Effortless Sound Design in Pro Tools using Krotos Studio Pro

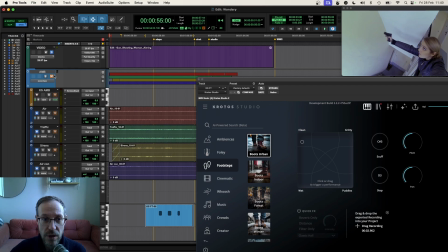248s
Alright, so we've got our ambiences, we have got our footsteps. Now, let's keep going.
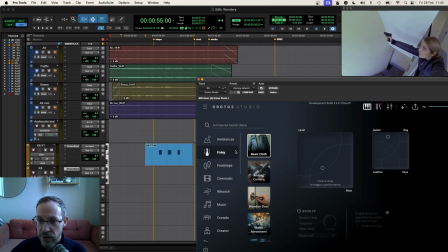254s
I'm going to do a cloth foley pass now. So I've loaded up another instance here that I'm going to use for the rest of the tutorial. So I've gone to the foley category and the basic cloth preset. So by clicking and moving in this preset, you'll see that this is going to make sound.
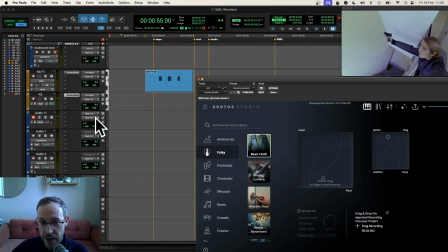271s
Now I've got this routed out to another audio track here through a bus and you'll see why in just one second. So of course again anytime I interact with Crotter Studio it's generating a performance. In the cloth Foley patch here I can control what type of cloth we're actually using here but since our character is wearing a leather jacket I'm going to go down to the leather corner.
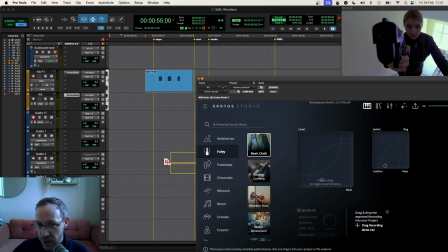289s
Now I've got something that is going to fit what you see on the scene. Now of course I could drag this over the performance I just did that and sync it up by hand.
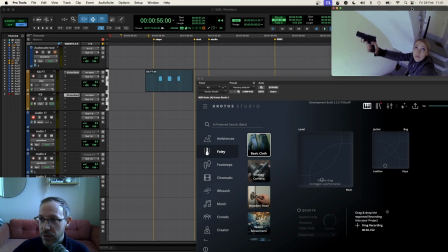297s
That's more the more the traditional way of working but what i'm going to do now is because i've synced this up and armed the track with a bus i'm actually going to perform the foley in real time and sync it directly to the timeline as if i'm actually performing an instrument so let's take a look at that now okay
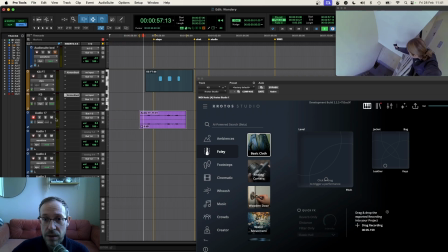316s
great so in that little one take we can hear the foley that i did the cloth foley pass i did now on top of the uh footsteps now i stopped just before this shot here
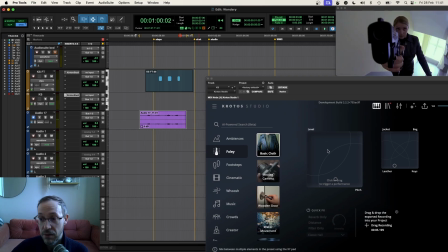329s
where she then lifts her arm so i'm actually going to do that offline and drag and drop it in to show how that can be done as well so i know what i want i want this just got a quick little lift something a bit like that in fact the ending wasn't quite right so i'm going to take another go at that okay let's try that so when once the recording is finished i'm going to drag that over to my
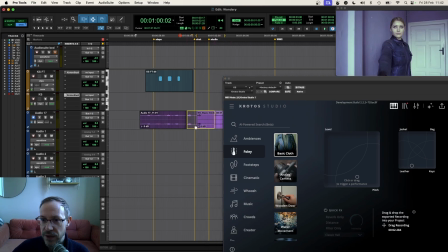349s
cloth foley track and i'm just going to sync that up with the arm lift as it comes up it's going to be about there okay great now of course i could re-perform that use the same workflow i can do that as many times as i want and drag it over so we've
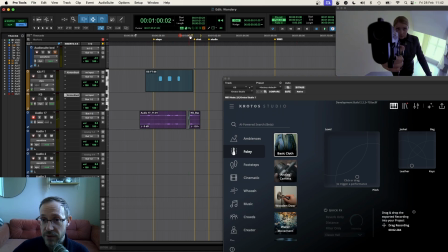363s
got some footsteps some ambience now the next shot we have here is our character is actually going to fire the weapon but as they do that they actually lift the uh pistol so i'm going to go to a gun foley preset here
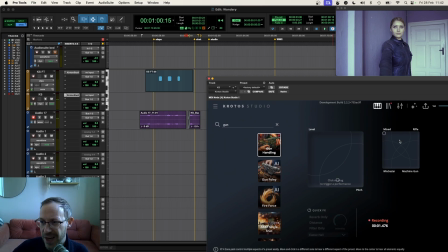375s
and i'm going to perform the lift uh the rattle there okay uh i quite like that so i'm going to wait for it to finish i'm going to drag that over and again i'm going to sync that up with the footage there we go let's hear that in action okay and this be a slightly a little bit earlier
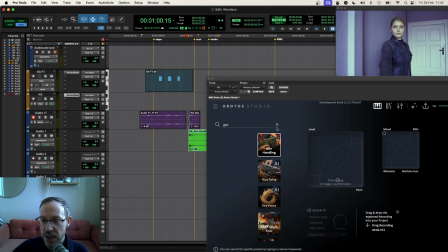393s
okay great okay let's keep going so the next thing we see is the uh fire of the weapon so i'm going to scroll down to my weapon category i'm going to open up the pistol preset and just clicking here is going to trigger the effect i can move that further away
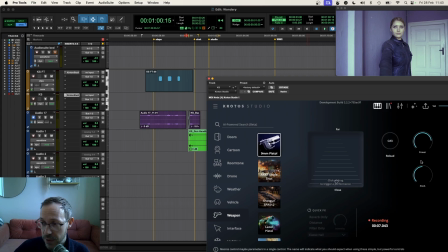411s
left or right but i just need a nice clean powerful shot i'm going to increase the power drop the pitch a tiny bit okay cool i like that shot i'm going to pick that up and i'm going to drag that in sync it up with my marker that i've got in place for the shot now let's hear that back
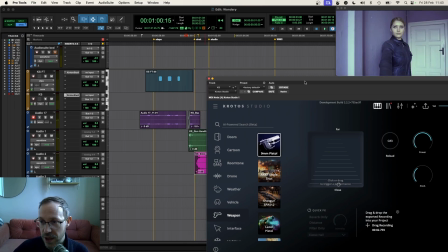426s
okay um that's a good start i think i need something a little bit more powerful though so i'm actually going to layer a shotgun underneath i'm going to to adjust the the tail layer here again I want that to be a bit more meaty okay cool so let's try that in here
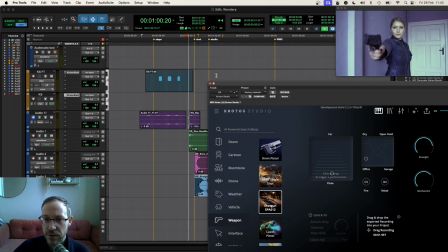443s
now as well let's layer underneath nice okay
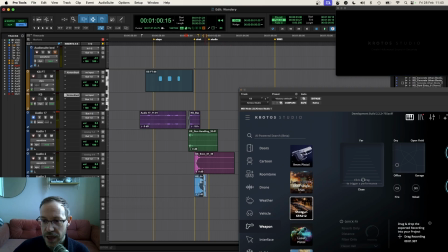448s
great so one last layer I think just to make this shot even more powerful I'm going to jump
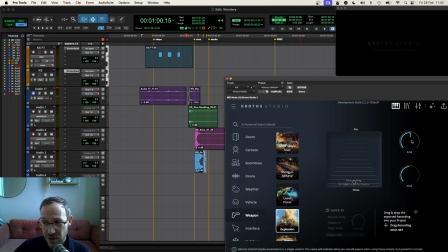454s
into an explosion and I'm going to reduce the debris I don't want any debris because I'm not really technically using this as an explosion but if I click and move and pan I get this really over the top weapon tail which makes this feel even more Hollywood than it was before so let's
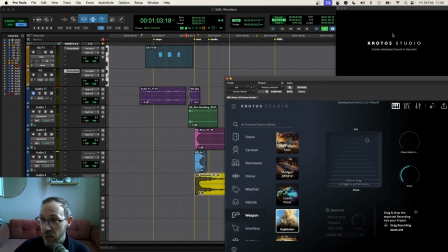471s
layer that in as well. Okay right now we need something on this little trailer reveal here so I'm going to go up to my cinematic
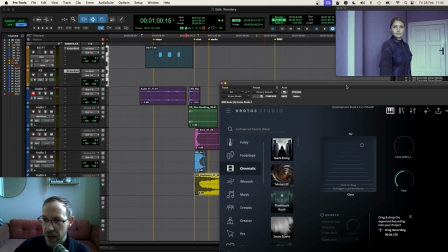479s
category and I'm going to go to the dark entry preset now clicking and moving here it's going to generate this layer but I think could work quite well for that little trailer section as well.
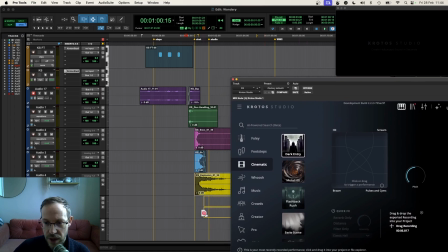492s
So let's drag that over.